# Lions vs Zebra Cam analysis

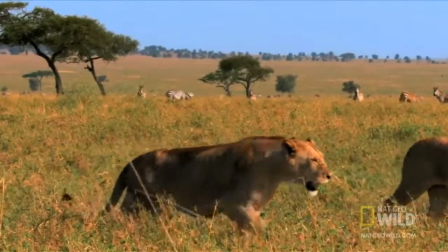(0:03)
The cameraman toggles different angles and views of the predator in a rather jerky format at first.
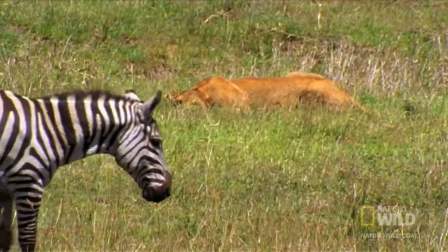(0:11)
However, you'll notice the frame sort of slowed down in order to build the suspense.
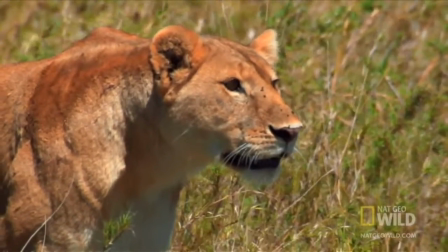(0:18)
You'll also notice how the cameraman pans the subject up and down in order to intensify the suspense.
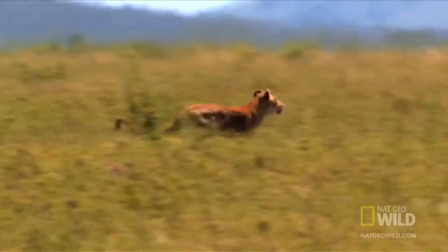(0:25)
Then the race is on. We see the frame moving quickly and swiftly, everything linear and parallel as the cameraman is depicting a narrative.
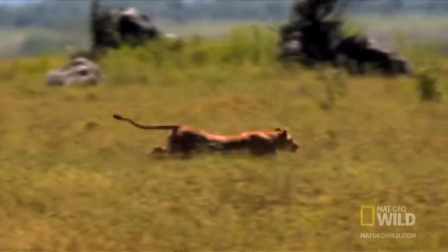(0:32)
He zooms in on the predator and prey in order to emphasize who the subjects are then as the kill is made.
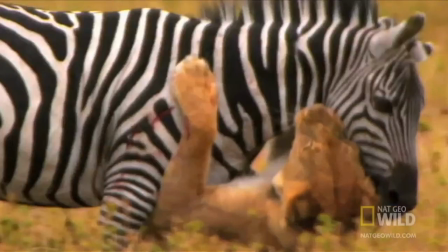(0:38)
He goes to slow motion He zooms in on certain bites emphasizing the fatal blows made to the prey
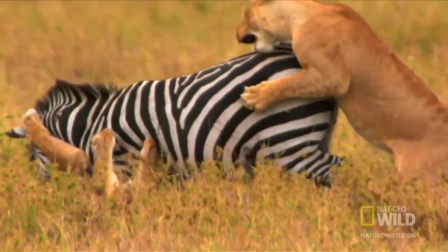(0:49)
Then notice as he pans around and zooms out so that way we can see the other animals join in on the attack
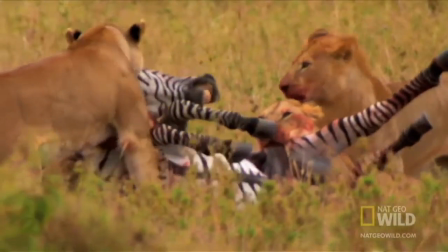(0:56)
Emphasizing how these predators choose to hunt in packs and no one is left out on the reward
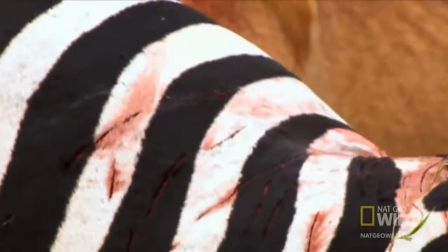(1:03)
Notice as the scene transitions, the cameraman then zooms in on the gory scene, depicting a successful hunt for the predator.
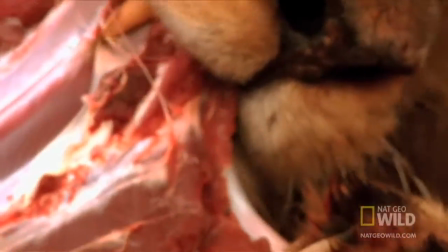(1:10)
This is also done to emphasize how savage these animals really are. Majority of the clip is filmed in a linear flowing motion.
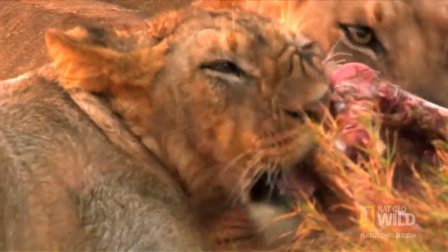(1:18)
It gets choppy at points for emphasis, but all objects are moving together.
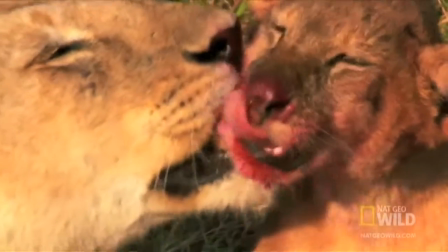(1:22)
The pace changes from stalky and methodical to quick tempo, then back to relaxed as the predator enjoys their meal.